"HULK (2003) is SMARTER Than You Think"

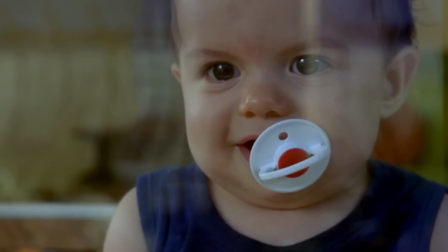At the start, there's a scene where baby Bruce watches his mother in the garden. She's a happy and calming presence.
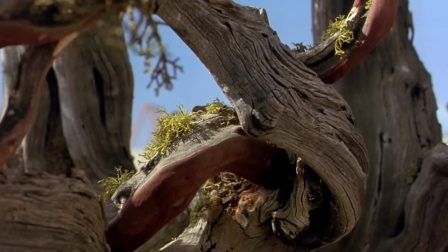The camera then focuses on the plants around her, creating an association with this plant life and Bruce's mother.
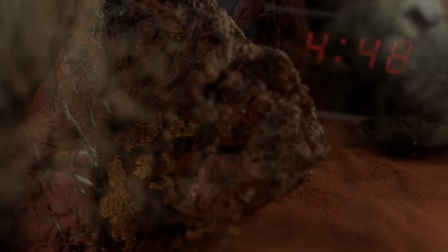Bruce decorates his home with these plants to subconsciously surround himself with reminders of her calming influence, which helps him keep his emotions buried.
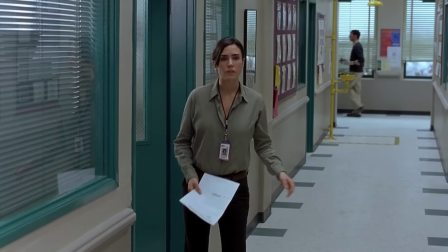Even Hulk, when he's unleashed, finds them calming. And I think Betty provides a similar influence on Bruce and plays a similar symbolic role in the movie.
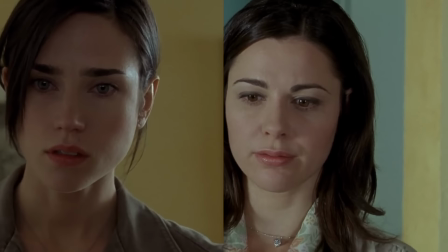Her appearance is uncannily similar to his mother, which may subconsciously attract Bruce to her.
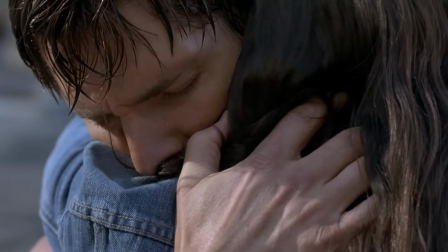It's no coincidence she's also a calming and compassionate influence on Bruce. So he's spritzing his plants, but he starts to dream.
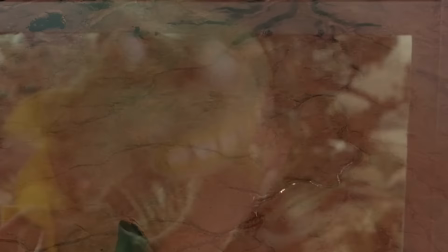The plants remind him of the desert he used to live in. This reminds him of that day. The image morphs into green and purple particles.
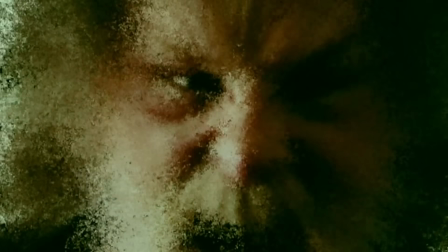The Hulk, aka his trauma. then a vague memory of his father, the source of that trauma, coming to take his mother away.
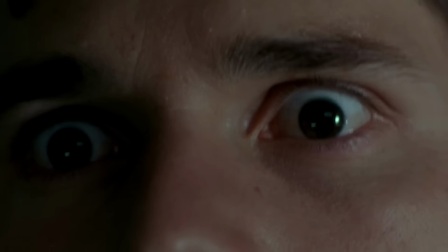The camera zooms into David's eye to reveal Hulk, and he wakes up. This dream hints at something very important for the movie's Hulk-Bruce dynamic.
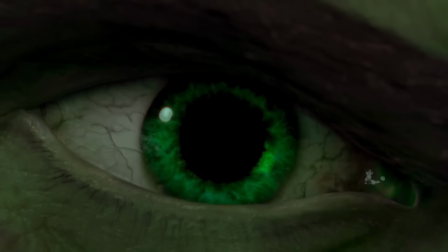Long before the Gamma accident, the Hulk existed in Bruce as a persona born of the trauma of witnessing his father kill his mother.
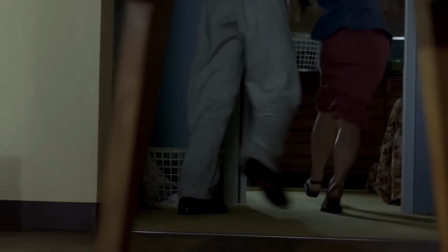It's why purple and green are being associated with that day. Since he was a child, Bruce was inclined to bottle up his emotions,
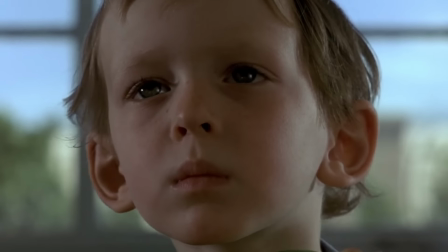so his memories and strong feelings associated with that event were repressed and became its own separate personality, one that would remain dormant for 30 years. It's about repression and release of repression. You have to close yourself up. You have to deny your really urge and need. Mm-hmm. And in the meantime, you have that primal impulse, the life forces, the Hulk in you, the alter ego. That keeps us alive, energetic, and that has a lot of aggression in it.
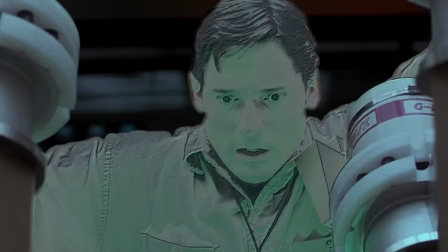Hence, zooming into Bruce's eye to show Hulk buried beneath.
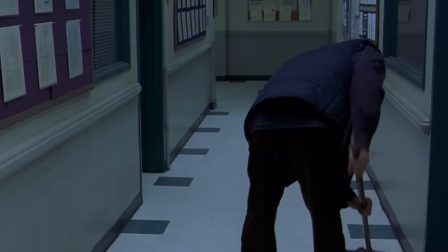Later that night, David, having become the lab janitor, takes one of Bruce's hairs he stole from his office and experiments on it.
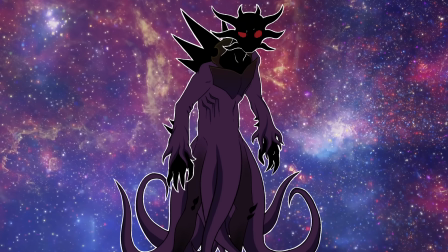You know, for a dude who just got out of a 30-year prison sentence and has been working as a janitor for a month, he sure has a lot of high-tech equipment.
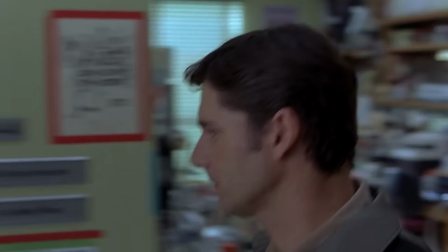How'd he get his hands on all this shit? Anyway, the next day, Bruce heads into the office and is surprised to find Talbot.
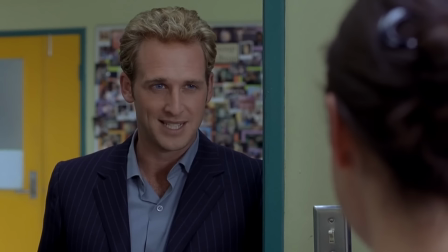He's a military man working for a company called Atheon. He wants to relocate their lab to a desert base, where they'll work for him, using their tech exclusively for the military.
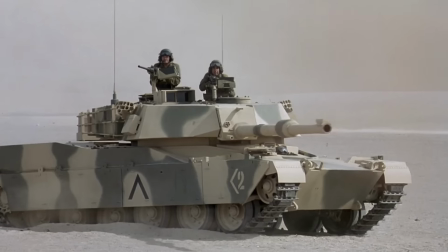Bruce tells him to get fucked. He wants to help people, not just soldiers. That's why he's developing the nanomed technology.
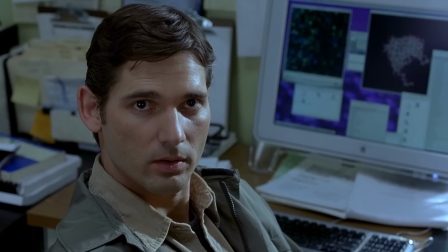We're doing the basic science for everyone.
Talbot departs, but not without leaving a threat behind.
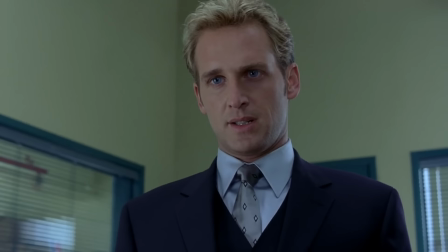There's a hair's breadth between friendly offer and hostile takeover.
Bruce enters a sectioned-off part of the lab to help his co-worker Harbor with the Gamma Sphere.
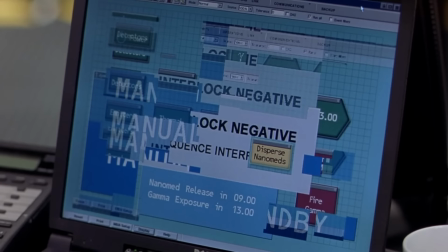It malfunctions, and automatically starts the experiment with them inside, and without any way to stop it.
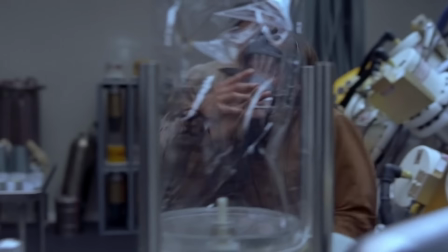Bruce gets a mask on Harper before the nanomids are dispersed into the air, then he shields him from the gamma exposure.
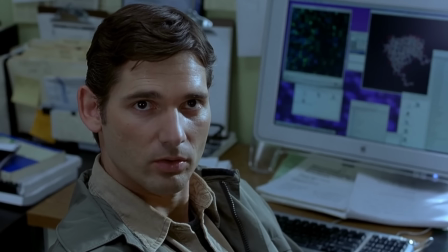True to his character, Bruce is caught in the crossfire helping someone. Bruce is engulfed in a hazy green effect. The camera zooms into his eye to reveal Hulk. Then it zooms into Hulk's eye to reveal the gamma bomb, which represents the birth of the Hulk, followed by what sounds like a deep heartbeat.
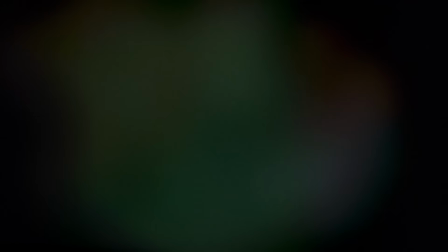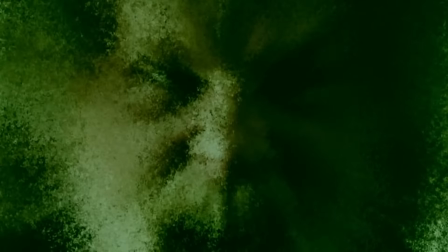This represents a second birth for the Hulk.
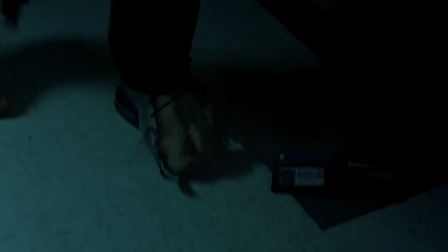Bruce's trauma gave birth to the Hulk's mind, while this accident is what gives birth to Hulk's body, hence the heartbeat, Hulk's heartbeat.
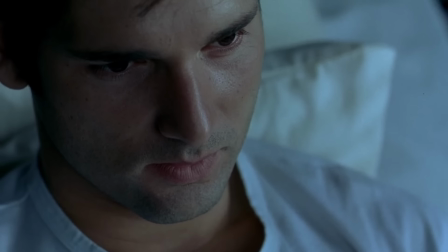Sometime later, Bruce wakes up in a hospital room, as fine as can be. Betty is understandably distraught.
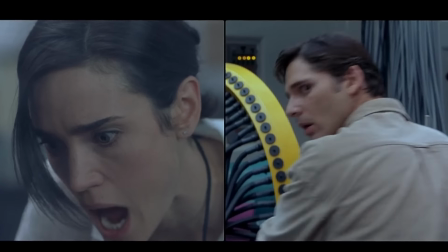She thought Bruce was going to die, and no one can explain why he didn't.
Hey, I'm not gonna explode, okay?
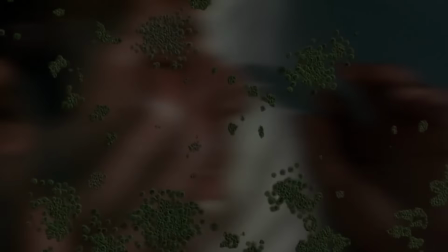Yeah. Are you sure about that?
That night, he has a nightmare. Green cells bubble over into some lizards, then jellyfish in the desert.
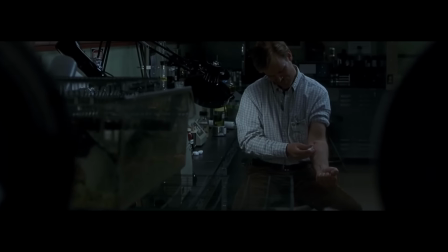These were the animals David studied to create the enhancer he tested on himself and passed on to Bruce, and this was done on a desert base.
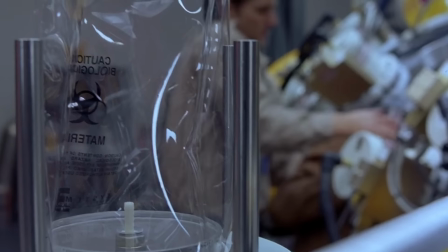This represents the genetic alteration interacting with the nanomeds and the gamma introduced into Bruce's system.
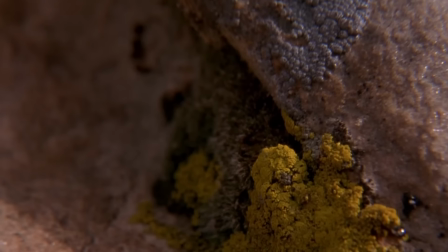There are several quick cuts to his mother's garden, as if his mind is desperately trying to calm himself to suppress Hulk.
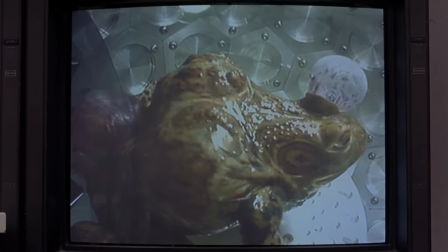Cut to the frog exploding in the failed experiment.
Hey, I'm not gonna explode.
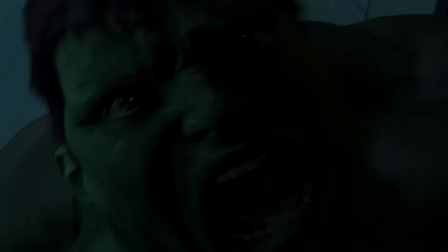He is going to explode, just not in the way anyone expected. The image morphs into green and purple cells.
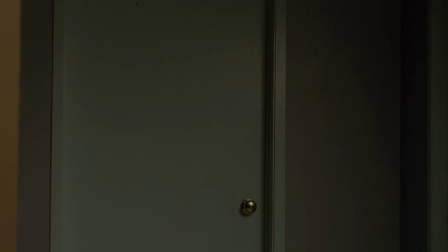It hones in on the infamous door, opens, and reveals Hulk in shadow.